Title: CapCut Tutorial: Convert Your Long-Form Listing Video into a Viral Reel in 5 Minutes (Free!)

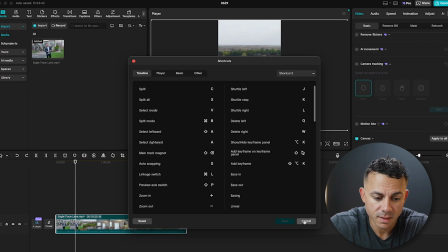[4:08]
As you can see here, I have split as C. And so I can just hover the playhead
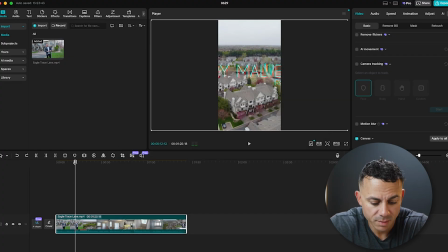[4:13]
above where I want it to cut and then press C. And then it will cut. Another quick thing I wanted to address, because I've had a lot of comments, people asking me,
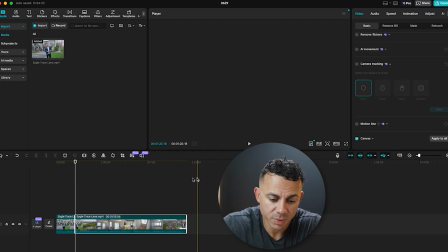[4:21]
because I usually have this turned on here where it says playhead preview, which is here.
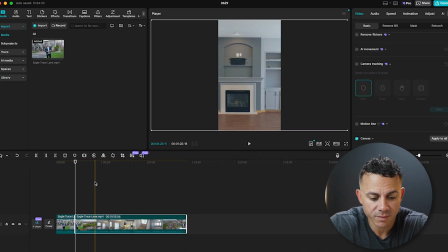[4:27]
So when you turn this on, you get a yellow line. And then when you get that yellow line, everywhere you press your split shortcut, it actually cuts the clip. So I like to use that too, because it does speed up the process a little bit. But to simplify this video, we're gonna turn that off for now. So, all right, we will go to each clip and I am going to resplit them.
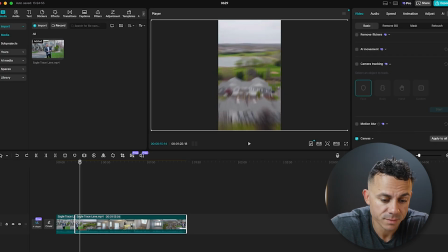[4:46]
So we'll do that really quick and I'll be right back. All right, so now I've separated the clips here.
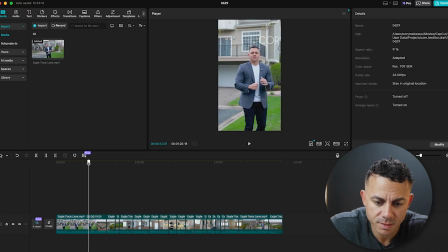[4:50]
I actually kept these first two clips together because you can see my logo pops up kind of right between the clips. But I have all of the other clips re-separated. So first thing we're gonna do is we're gonna address this first clip because we want that logo to not only be more visible,
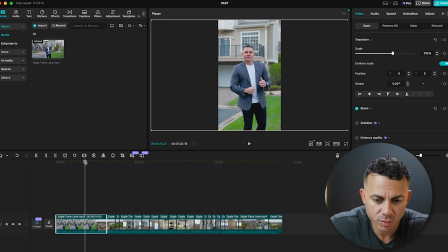[5:06]
but we also want this drone shot to be a little bit wider, because that's the reason why you have drone shots, right? It's because you want them to be nice wide shots. So what I'm gonna do is I'm gonna grab that clip, I'm gonna hold option, I'm gonna drag the clip up, which is gonna duplicate another identical clip on top of the first main clip.
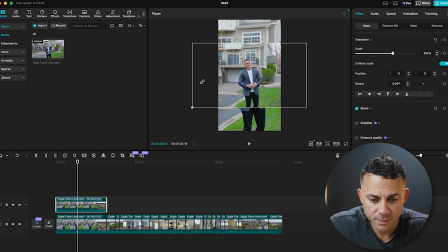[5:24]
Now what I'm gonna do is I'm actually gonna shrink down this main clip on top, because that way, I'm gonna turn on the volume so you guys can't hear it. But when we play it back, you'll see,
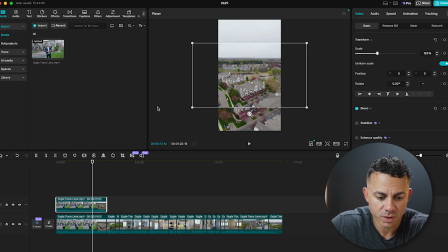[5:37]
not only now are we more focused on having this wider drone shot, but also when the logo pops up, it's more visible. It's in frame, as is the address for the property, right? In fact, we might even make this one a little bit smaller because we wanna be able to see that full address and that full logo.
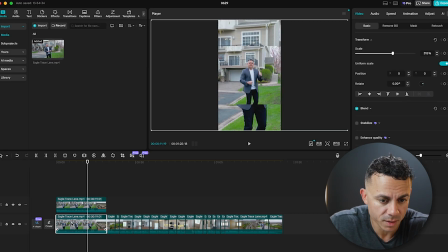[5:55]
Okay, so from here, what we're gonna do is we're gonna take this bottom clip and we are going to add an effect.
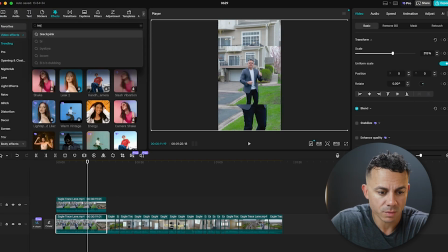[6:01]
So the effect that we're gonna add is going to be called blur. So I'll search for blur.
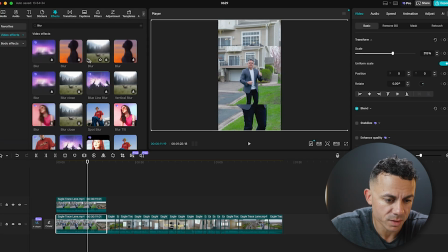[6:06]
Here it is. There's actually quite a few different blurs you can use. So I'm going to use this one here. We'll put that down on the effect. Now you can see that there's like a duplicate clip, but it's blurred out in the background. I am framed better.
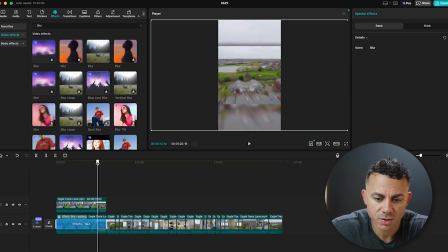[6:20]
You can see here that the logo shows better, and then the address is actually not cut off at all in the clip. So that's how we're gonna do these drone shots. I'd probably go through and I'll probably do the same thing with this clip right here.
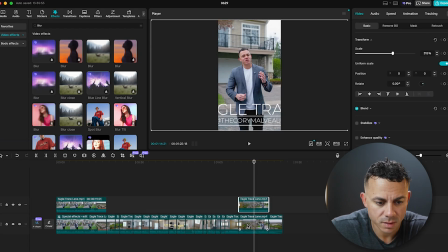[6:35]
I'll go ahead and duplicate this one. We'll go to the top clip and now we will shrink this down. Sometimes I look to see how far did I shrink down this first one, because I want them to match. So 165%, try 165% on this for scale.
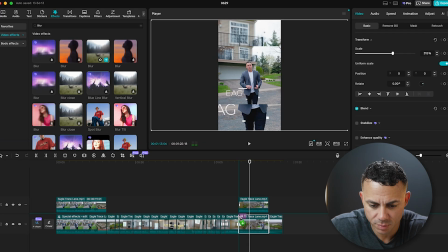[6:54]
There we go. Go ahead and drop this blur down. So now on this end clip, you can see the full text and it's a little bit wider shot, better framed of me as well. I will do the same with this last drone shot, because you always want your drone shots to be wide, right?
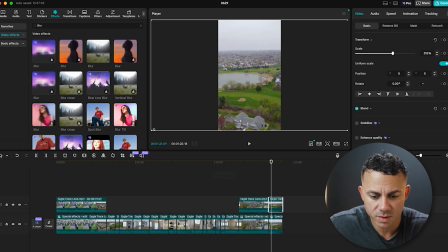[7:13]
That's the whole point of getting the drone shot, is to make it a little bit wider and a little bit more visible. So it's gonna look a lot better. So, all right, so we took care of those. Now let's take care of some of these in-between clips. So as we go into this room,
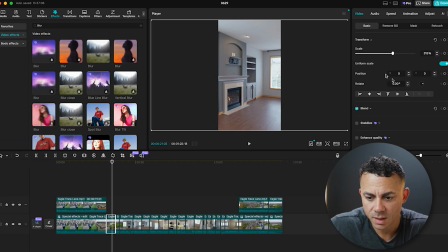[7:28]
this doesn't look too bad, but what we're gonna do now is we're actually going to just change the position of some of these shots, right? So this one, we actually wanted to show off that fireplace a little bit more. We get to this one here, and let's just look around.
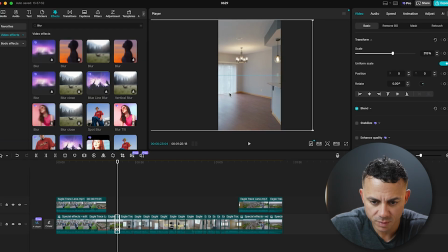[7:46]
Okay, we're probably gonna move this one over to where it shows a little bit more of kind of where you're at in the room, right? Because originally it just showed an empty room with just a sliding glass door, but now we can see that there's a breakfast bar here with a pendant light above it. All right, this one here, I think I'm gonna do the same thing I did with some of the exterior shots, because I think this one just needs to be a little bit wider.
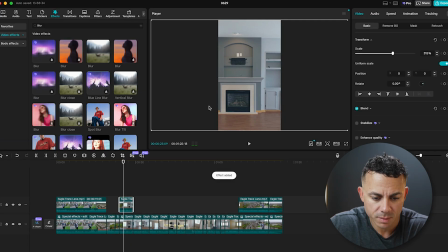[8:04]
So we will drop the blur on the bottom layer after duplicating it, and then we will shrink this down a little bit, because we really wanna show off and showcase this fireplace along with the built-ins as well.